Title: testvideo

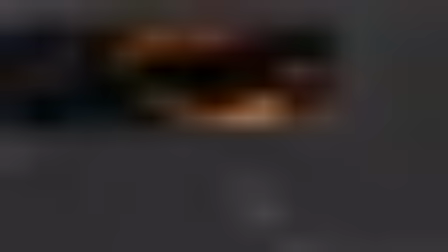0s
Hi guys, and welcome back.
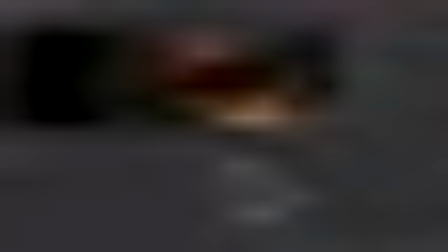1s
So let's work on the smoke, and quickly I'm gonna gain this down a bit. I think it's very bright.
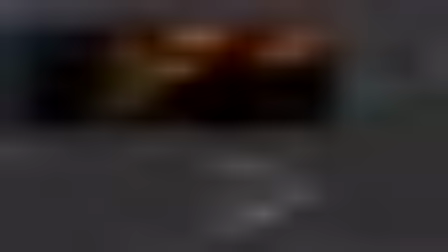18s
Something like that. And I'm gonna give it a red tint or an orange tint, yeah, something like that, to blend in better with the geometry. Okay, let's work on the smoke.
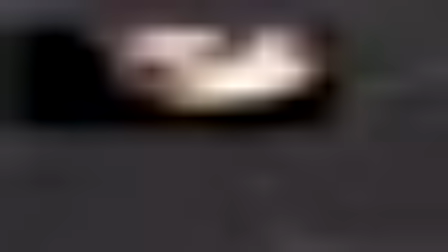34s
So this is the smoke, and we did some tweaks here. We can copy that and reapply the same thing, and if I shuffle the lights, we can also work on the smoke.
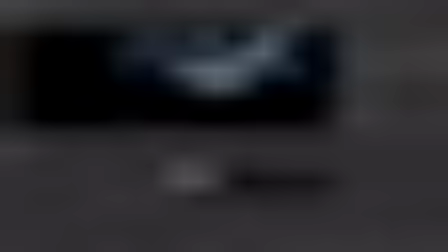47s
Now we have to stay balanced. We have to stay aware of what we're doing in the main pass, because we can easily make the smoke look off compared to the original lighting or the lighting that we have in the beauty pass. We have to be careful with this,
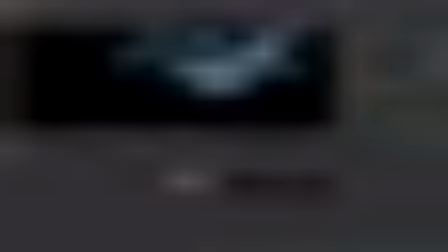64s
but there is room to improve the visual of the smoke even when we break this rule a bit. So what I'm gonna do is, because this is super bright,
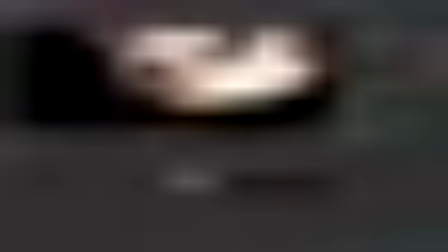75s
I'm gonna use a gain node, a grade node, and reduce this by 4,
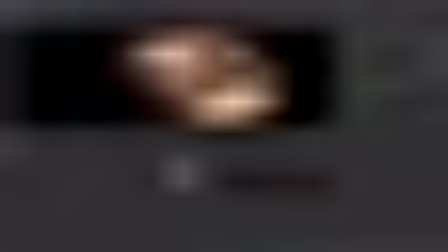81s
so 0.25, and then we can improve on this.
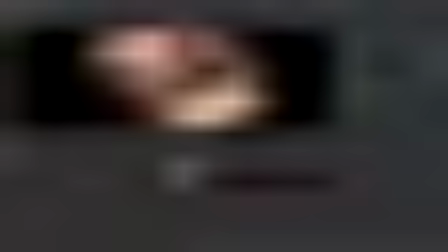86s
So as it is, I like it.
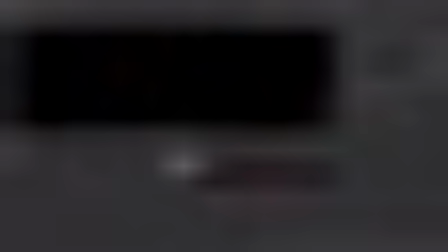89s
I don't want to change it too much, but maybe there's more data. And with the smoke, the more light you have, the better. The more variation you have, the better. And a very important part of the visual of smoke in general is
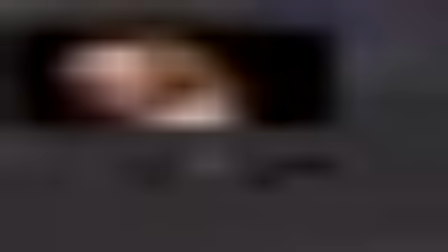109s
to have a nice silhouette. So see this blue, for example, effect. I will accentuate that.
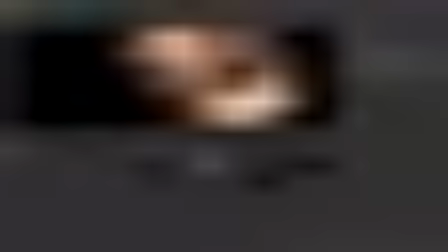115s
I will make it, more clear across the board.
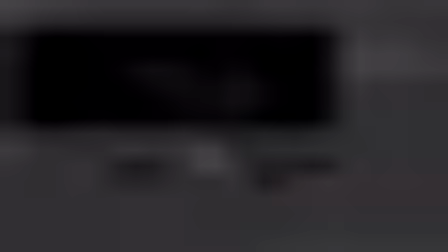122s
So when I find a light that does that, I'm gonna enhance it. And let's see if we gain this up.
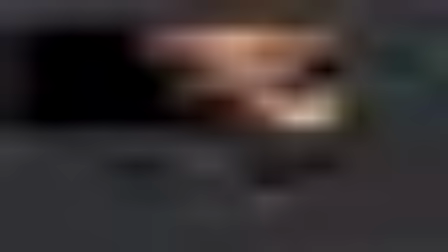128s
Let's see how it looks. So this one, it's not adding contrast, it's not adding interesting details. I'm gonna skip it. I don't need it.
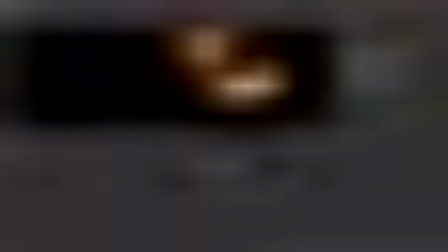137s
The red one I like, because this one is very important in the scene, and I'm gonna try to make it look more present. So I will do a similar trick. I'm gonna gain this down. I'm gonna use a hue shift.
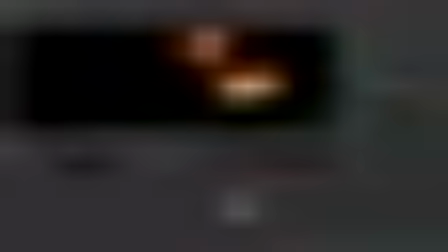And let's gain it down. I don't want it to oversaturate. I'm gonna plus this.
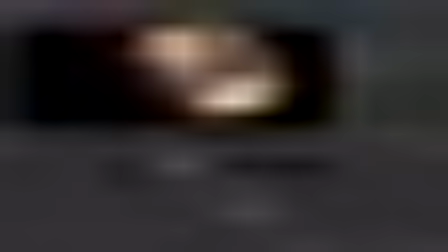172s
So this and then this. Okay, and the sky is pretty cool.
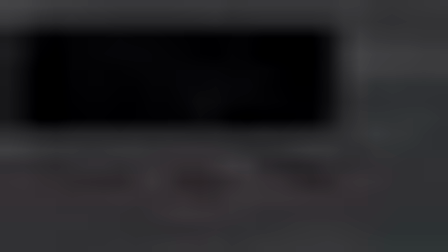179s
I like it. I like what we're seeing. I like these dark areas, but everything is pretty lit, so adding it is not gonna make any difference. So this is cool, and it's very dim, so it means it's not visible in the main scene.
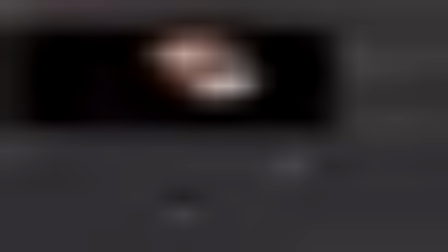197s
So I'm gonna add it.
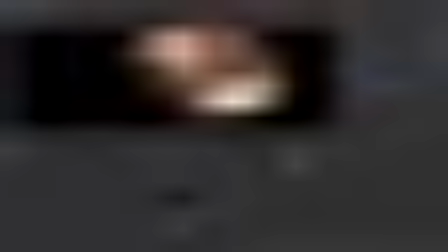209s
And let's increase this to 100.
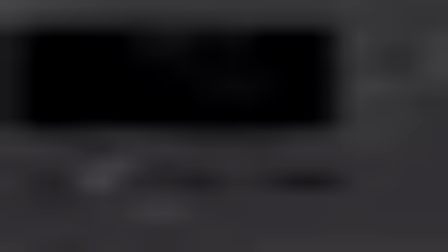216s
Okay, let's keep going. Top, this is okay.
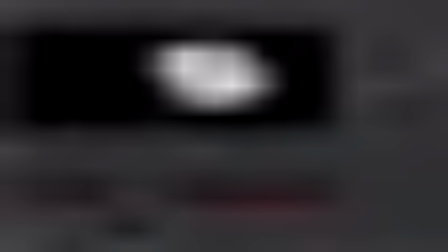224s
This is also okay, but let's try this maybe towards the end.
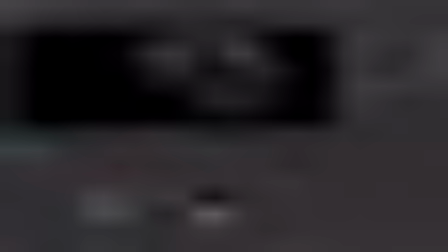231s
Yeah, I like this one.
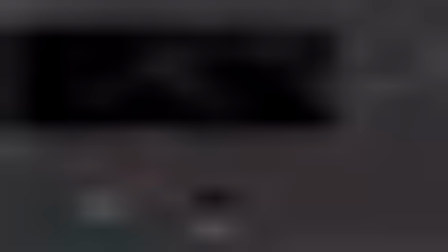233s
So I'm gonna gain it down to try and squeeze and only have it touch on the edges, something like that. And I'm gonna plus it on top of all of this.